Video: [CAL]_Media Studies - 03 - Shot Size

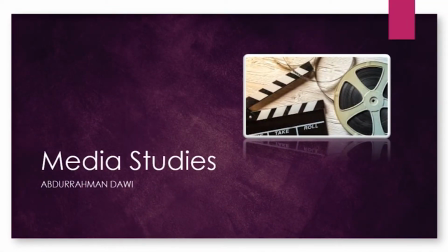Good evening, dear students. This is Mr. Abdurrahman with another session regarding the media studies.
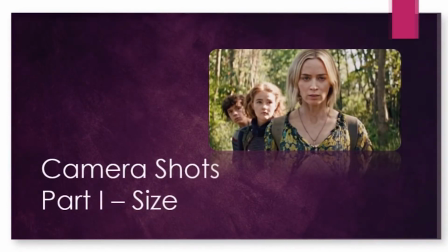Today's topic, which is I think the third recording, is going to be a big topic.
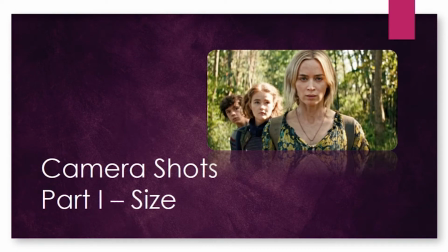We're going to talk about one of the techniques enable us to analyze the text and the media, which is the camera shots. And this part one, considering the shot size.
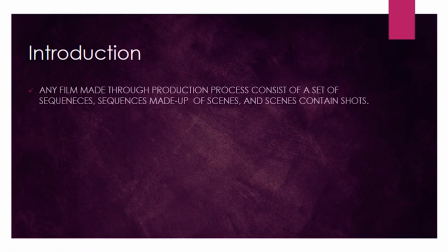As an introduction about this topic, you need to understand that any film that we're gonna watch, or anything that you do in life regarding this cinema, any film that you watch consists of sequences.
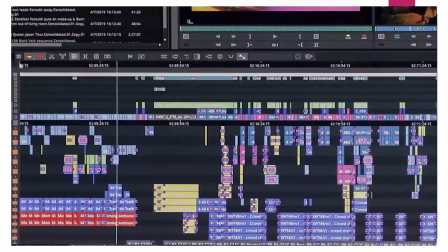These sequences is something we will refer back to when we handle the editing process.
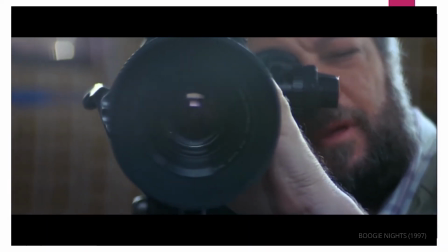Inside of the editing software, there is the concept of the sequence. What you need to know right now is that the sequence consists of different scenes.
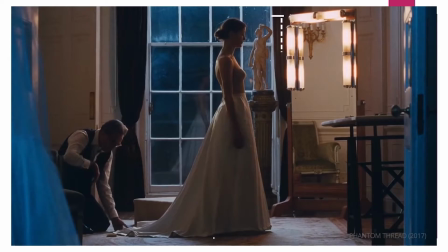The scenes is the things that we see in the movies when it's about a fight between superheroes, or it's a scene inside of a house.
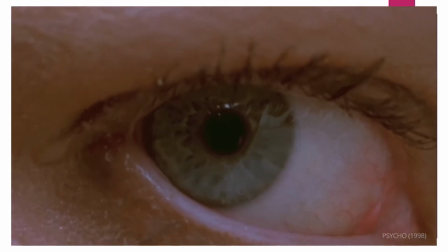That physical environment, fixed physical environment, is a whole scene.
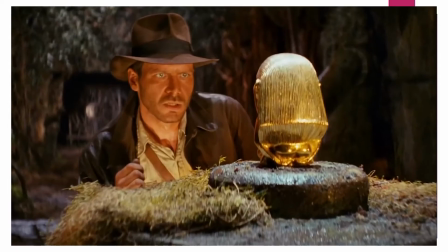Inside of the scene, there is these different pieces when the camera keep moving around, which we call them the camera shots.
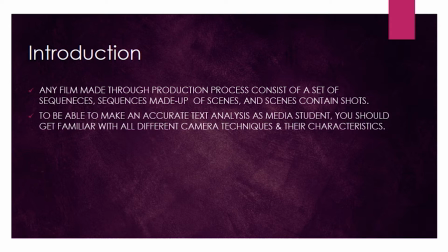One of the skills for you that is needed from you as a media student is to be able to make an accurate text analysis. It's referring to the fact that when you're reading something, reading magazine or watching a movie, you'll be able to extract the meaning behind these different techniques.
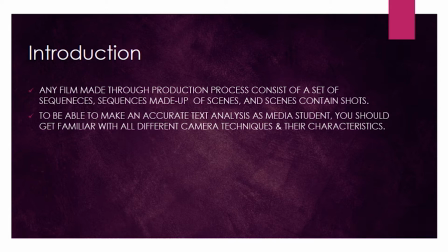That's why you need to get familiar with all the different camera techniques and their characteristics. Also, during this lesson, or in camera shots in general, when we study all the different 6 parts,
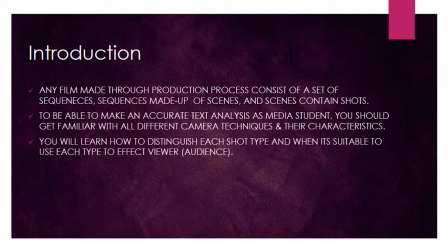by the end of this different lessons, you will distinguish each shot type. Also, you will be able to know when it's perfect and suitable to use this shot to be able to affect the viewer in a specific way.
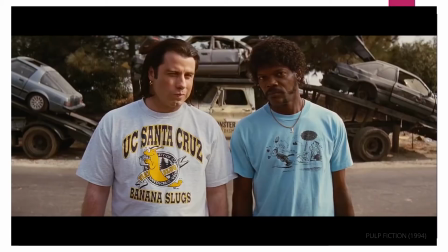The different camera shots, regarding the choices for you as a director or as a cameraman,
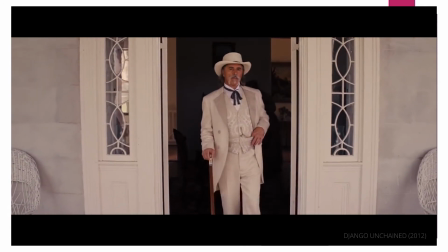enable you to deliver all the different meanings and feelings to the audience.
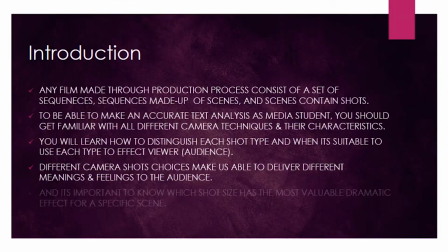That's why it's important to understand the different camera shots and their purposes. And it's important to know which shot size has the most valuable effect on the audience.
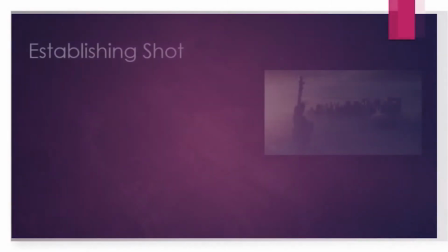The first type that we're gonna discuss is the establishing shot.
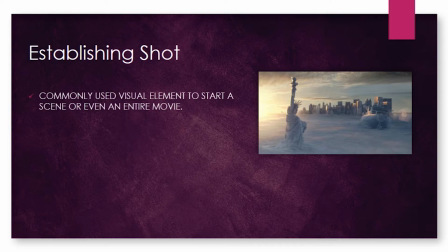Most commonly, it's used as a visual element to start the scene in a movie,
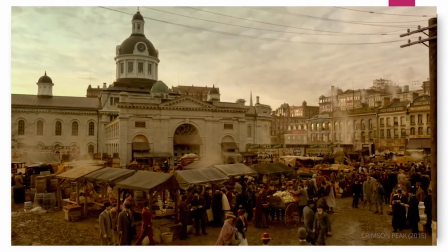but sometimes, due to the fact that it's wide enough to show the geography, the sense of time,
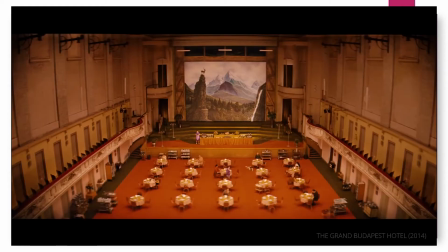and even the scale of the subject under consideration compared to the environment can be presented in the scene.
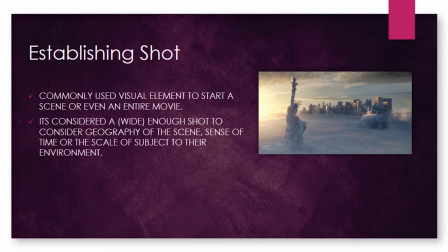So this shot is used to show you the scale of the subject compared to the environment mainly.
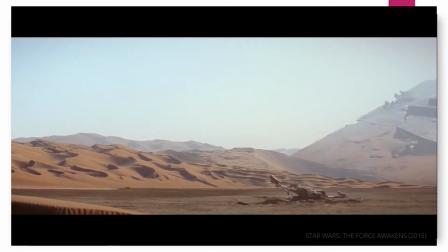Another thing about the establishing shot, that most of the time it's used as a transition between different scenes in a film,
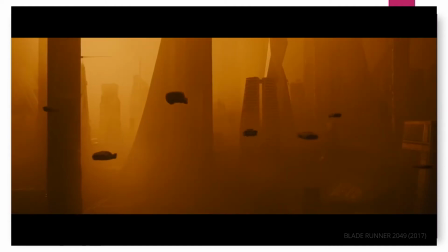like in a scene between some people running with a car.
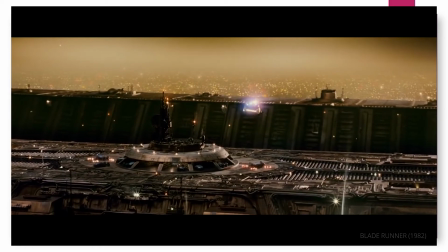Also, it can be introducing you to an entire new world,
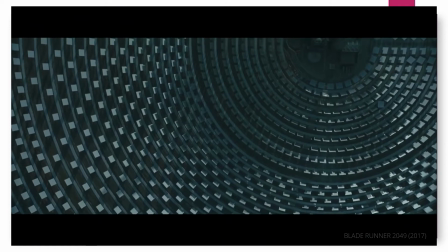especially in the sci-fi movies, when Alien movie or Avatar or whatever.
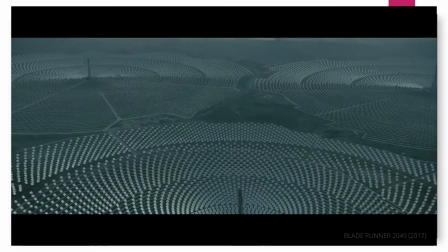All these names,
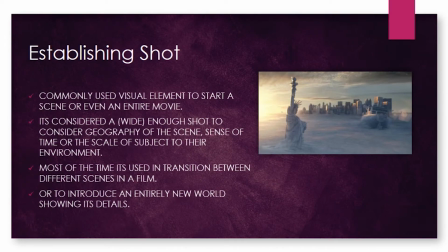these titles regarding the movies, are considered a good example to show some kind of establishing shot examples.
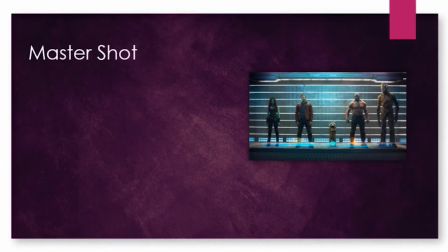Let's jump to the second type of shots, shot sizes, the master shot. The picture to the right is an example for the master shot. Most of this time, the establishing shot, the first type, is as a sequence.
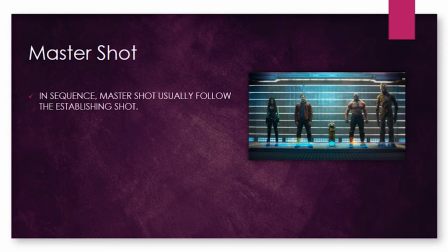Most of the time after that comes the master shot. So as a habit of modern cinematic, the establishing shots start, and after that most of the directors prefer to use the master shot.
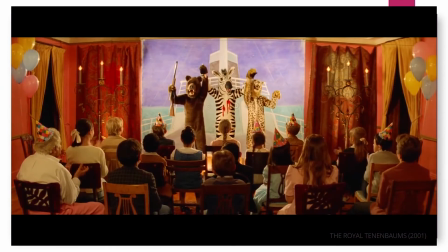Most of the time it's used to confirm the location of the characters in a scene.
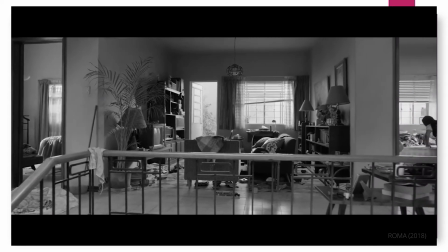Also, it's showing you the relation between them.
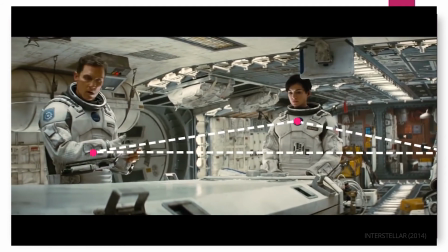So it's like that, it's showing every subject that's under focus in a scene,
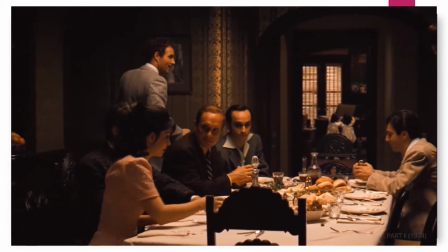while showing this relation between them.
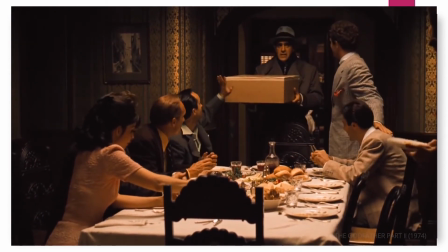It's like that, as an example, showing you can see the distance between these different characters, and even you can see the relations,
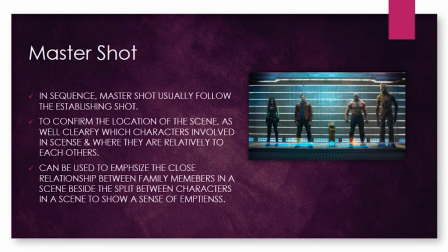because sometimes this master shot is used to emphasize the close relationship between family members while they're eating dinner or wherever it is. It's considered one of the master shot examples. And also, it can be used as a master shot to show
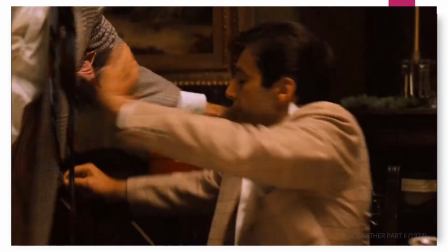the separation that happens between characters when they're meeting, so it can be used for that purpose too, to show some kind
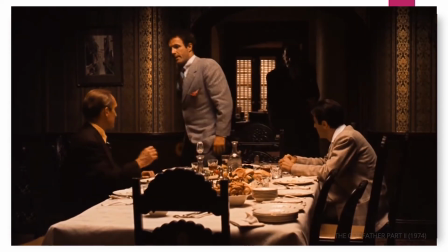sense of emptiness when the character left alone while the other subjects leaving the scene.
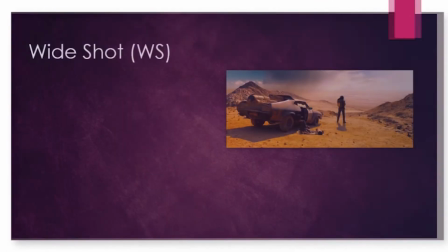That's about the master shot. Let's jump to the next type of the shot sizes, the wide shot or the WS.
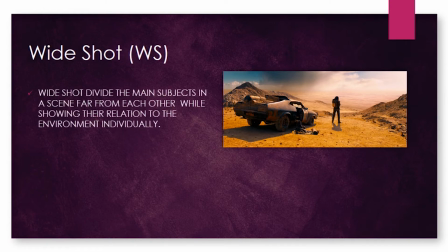The picture to the right is an example for a wide shot. Most of the time this shot is used to divide the subjects in a scene.
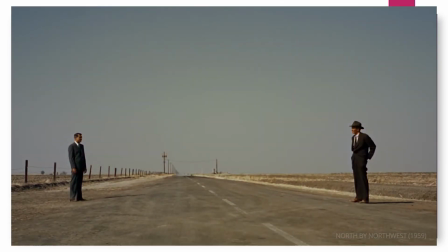As you can see, we have two subjects.
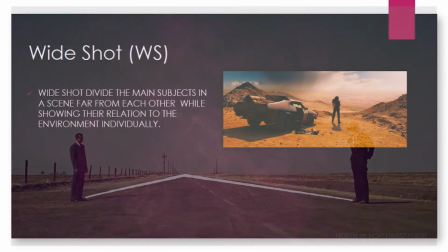We have the driver of the car and we have this fancy ugly car, or whatever you want to name it,
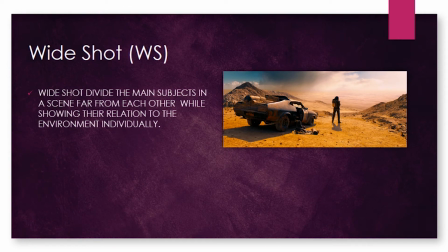to show the relation between them, but from while they are individually represented in the environment.
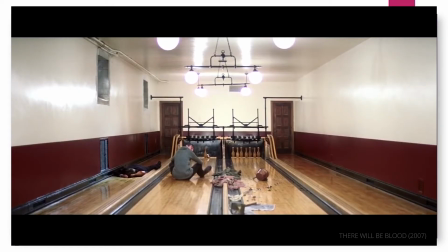So showing two subjects far from each other while showing the relation compared to the environment, but in an individual way.
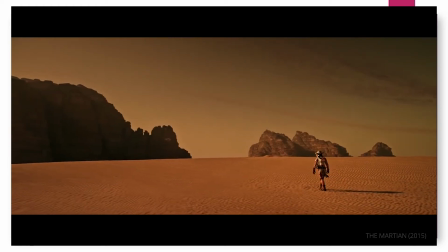You can feel that the relation between these two subjects is separated.
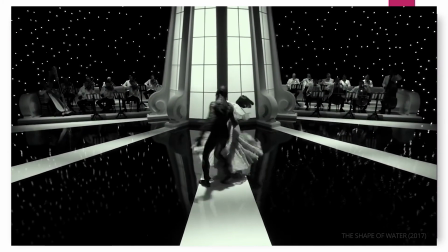The relation with the environment is separated in each one of them. So it's used mainly to show the character, while also regarding the feelings,
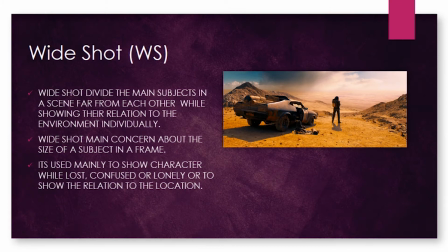it's used to show if the character is lost or confused or lonely. All of these feelings and purposes can use the wide shot, utilize the wide shot to gain that purpose. But this is one of the features of the wide shot.
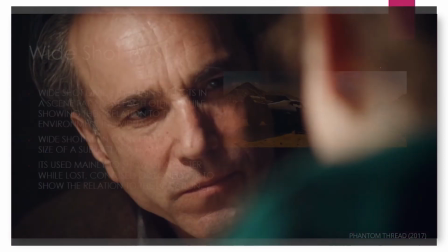These feelings will be resembled by the character
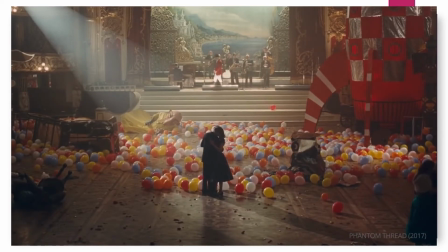while in a way that is related to the location or the geography.
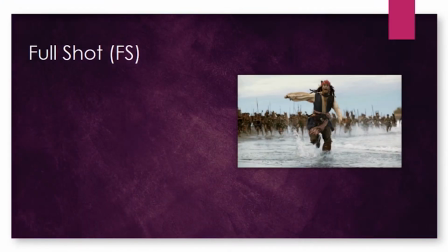Let's go to the FS or the full shot. The picture of the Johnny Depp and the Pirates of the Caribbean movie is a good example for the full shot. Most of the time this shot is showing the full body of the actor or the subject
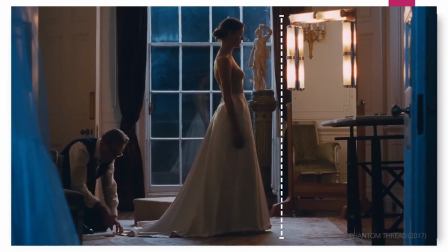from the top of the head to the bottom of the feet while he is running.
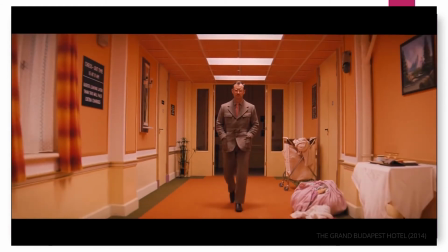The subject in this shot actually needs to be, most of the time it's in the middle.
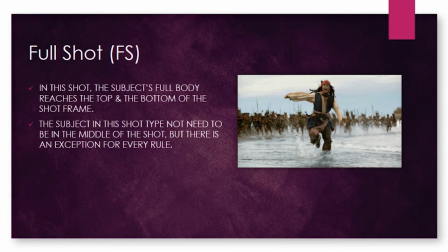In this example it's in the middle, but this is not like a fixed rule. Most of the modern cinematography of the directors, they are using this shot in a way that sometimes they're keeping the subject to the side. The point from this shot is to show the emotions of the character,
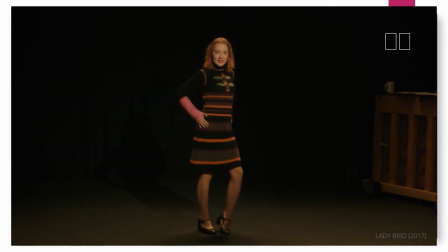while it's wide enough to show the posing or the body posture that is happening.
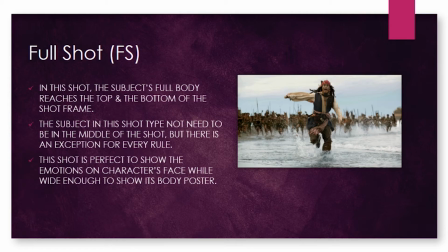As you can see in this picture, you can see the feelings or the emotion in his face, while you can tell that he's running. So that's the point from the FS. As a conclusion, it's preferred to use when we want to show the character physicality presented as a whole.
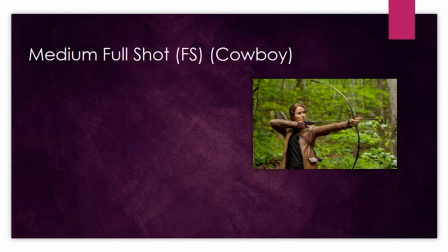Another FS type, but it's not called the full shot, it's called the medium full shot. And as an easy way for you to recognize it, we call it cowboy shot. The cowboy shot as a composition, it's ranging from the top of the subject's head to just below the waist.
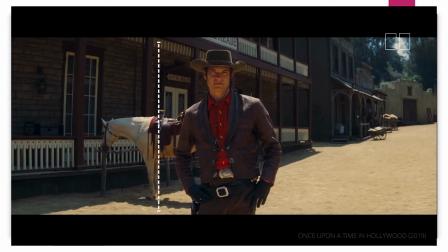Okay, so referred to as a cowboy because it's based on the idea that the shot
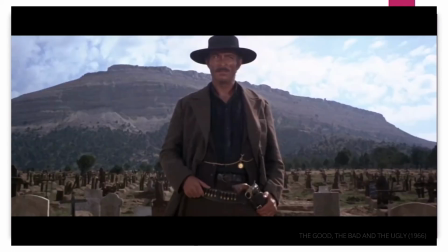will use the height of the gun holsters as a way of
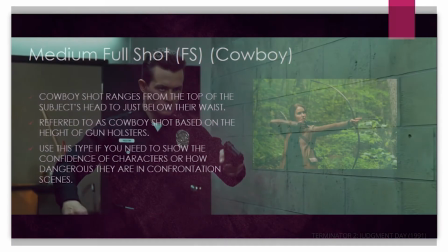drawing the boundary of the scene.